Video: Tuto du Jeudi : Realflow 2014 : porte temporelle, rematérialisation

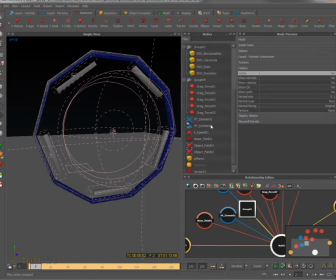[8:17]
On va utiliser, comme on l'a fait précédemment, un domaine et un émetteur. Donc on va utiliser donc Hybrido 2 ici, avec un domaine ouvert. Donc il va changer donc de taille, s'adapter donc à l'émission du fluide.
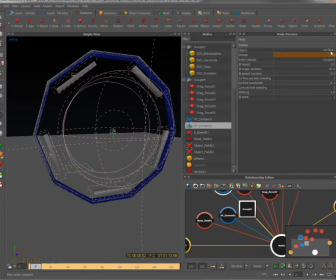[8:33]
Et puis on a un émetteur ici donc qui prend en compte la surface 1, enfin qui va donc émettre à partir de la surface 1. On a donc un speed à 2, un angle de variation 90, speed variation 0,5, rien de très particulier ici, un jittering à 1.
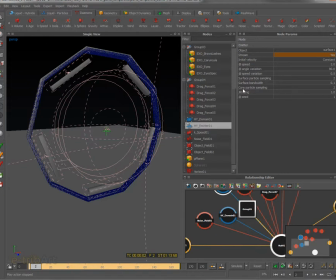[8:49]
Les surface particle sampling et core particle sampling sont laissés tels quels, il n'y a pas de différence de 2. Ok. Donc on va émettre des particules, on les voit partir ces particules, hein, donc à vitesse relativement faible, hein, de 2, hein, donc par rapport aux vitesses qui sont atteintes ensuite.
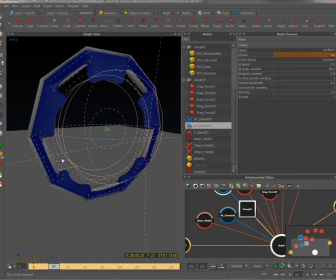[9:08]
Et puis on voit, on le voit dans la cinématique ici, les particules, certaines particules donc bloquent au niveau donc du deuxième système mis en place, donc des 5 panneaux ici, les 5 blocs, qui sont donc le surface 2 ici.
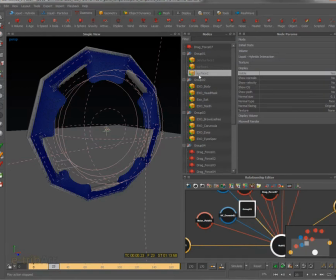[9:26]
Okay, alors ce surface 2, il intervient à quel niveau? Eh bien, il intervient avec un object field ici, donc un champ de force. Okay, surface 2, force, avec une force donc de 100, une distance de 10.
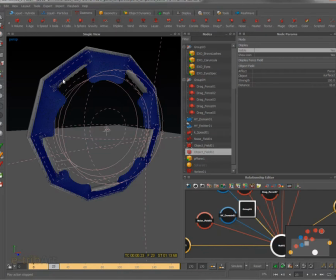[9:42]
Et à ce moment-là, les particules vont être attirées par les blocs. Donc les particules qui se trouvent relativement proches du bloc vont être attirées sur les blocs ici, les 5 blocs qui sont représentés.
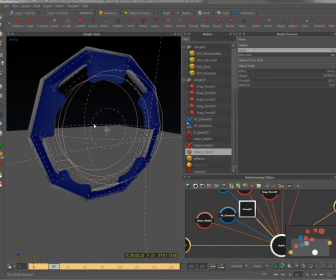[9:55]
Les autres vont continuer leur course donc par rapport à l'émission et aussi par rapport à un autre phénomène que l'on a mis en place, donc Object Field 01,
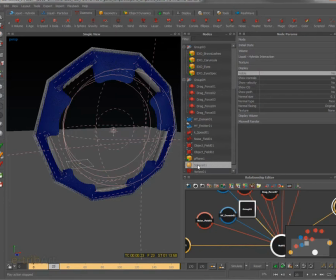[10:05]
avec une sphère, alors ici qui est pas apparente, qu'on va faire apparaître, là voilà la petite sphère ici.
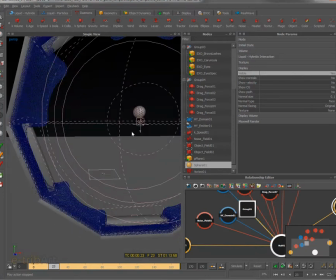[10:12]
Donc cette sphère ici va servir d'attracteur, donc avec un object field, un daemon object field,
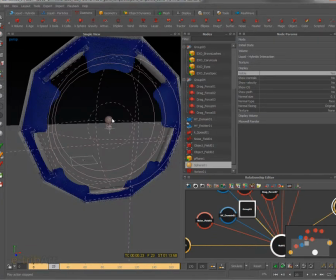[10:20]
va servir d'attracteur donc aux particules qui sont libres de se déplacer. Donc elles vont être attirées, se recentrer.
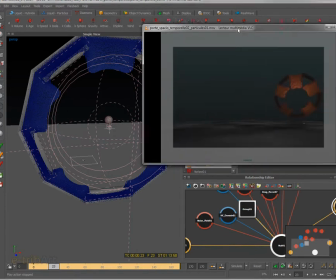[10:26]
C'est pour ça qu'on voit donc cette énergie ici.
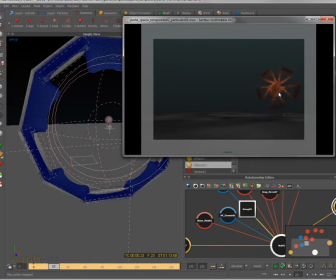[10:33]
Voilà, ok. Donc après ça carbonise et hop, voilà. Et on a donc. On voit donc l'énergie se concentrer ici.
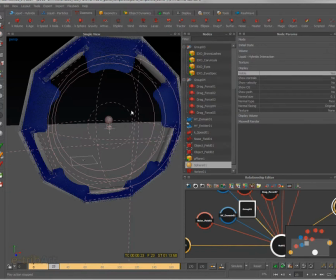[10:51]
Donc pour réaliser la concentration de l'énergie par branche comme ça, eh bien il y a plusieurs moyens, il y a plein de moyens, mais ça c'en est un.
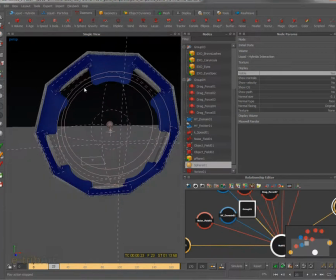[10:58]
On bloque une certaine partie, comme pour donner l'impression que ça arrive de partout, et puis tout d'un coup il y a juste une concentration de flux, de 5 flux donc, qui arrivent au centre.
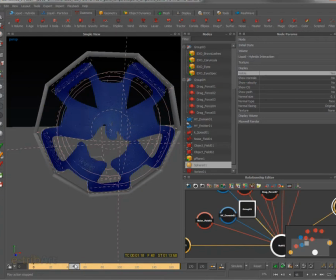[11:09]
Donc ici ça va continuer, donc voilà, ça arrive. Pendant ce temps, donc, les autres parties sont bloquées. Alors, sont bloquées, en même temps, elles sont attractées.
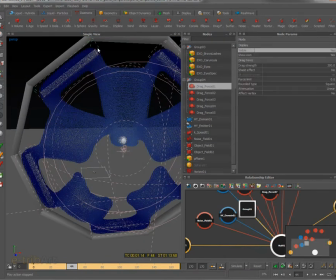[11:17]
Et en même temps, si on regarde bien, on a donc ici des drag force, exactement aux endroits des blocs. On en a 5 de drag force, avec une force relativement forte de 300 ici, et qui va bloquer, qui va geler les particules attractées.
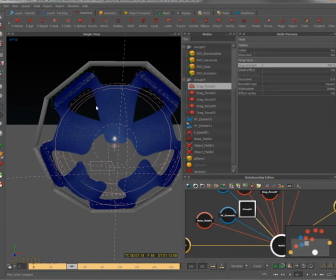[11:32]
Donc, les particules qui vont être attractées par l'object field 2 des 5 blocs, eh bien, vont être en plus gelées par le drag force. Ce qui fait qu'elles sont attractées et gelées. Donc elles n'ont aucune chance, quasiment aucune chance de se déplacer.
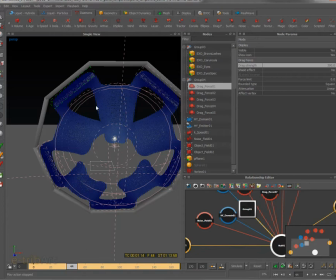[11:46]
Elles sont vraiment figées. Mais on peut les conserver sur place, ce qui donne quand même, donc, encore une fois, cette impression d'étoile énergétique.
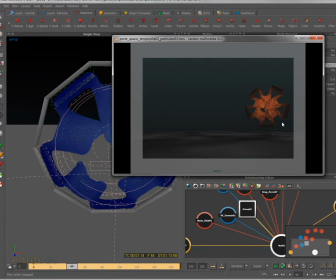[11:53]
On ne perd pas donc le début des 5 branches ici que l'on voit donc dans le playbast. C'était l'idée de conserver ça pour montrer donc un peu la périphérie et cette concentration d'énergie qui était volontairement envoyée donc dans le centre.
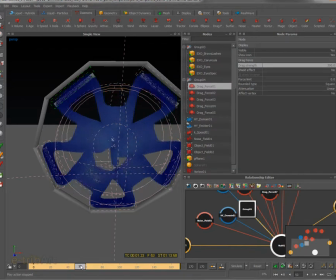[12:06]
Donc on obtient ça. Alors après, c'est assez classique.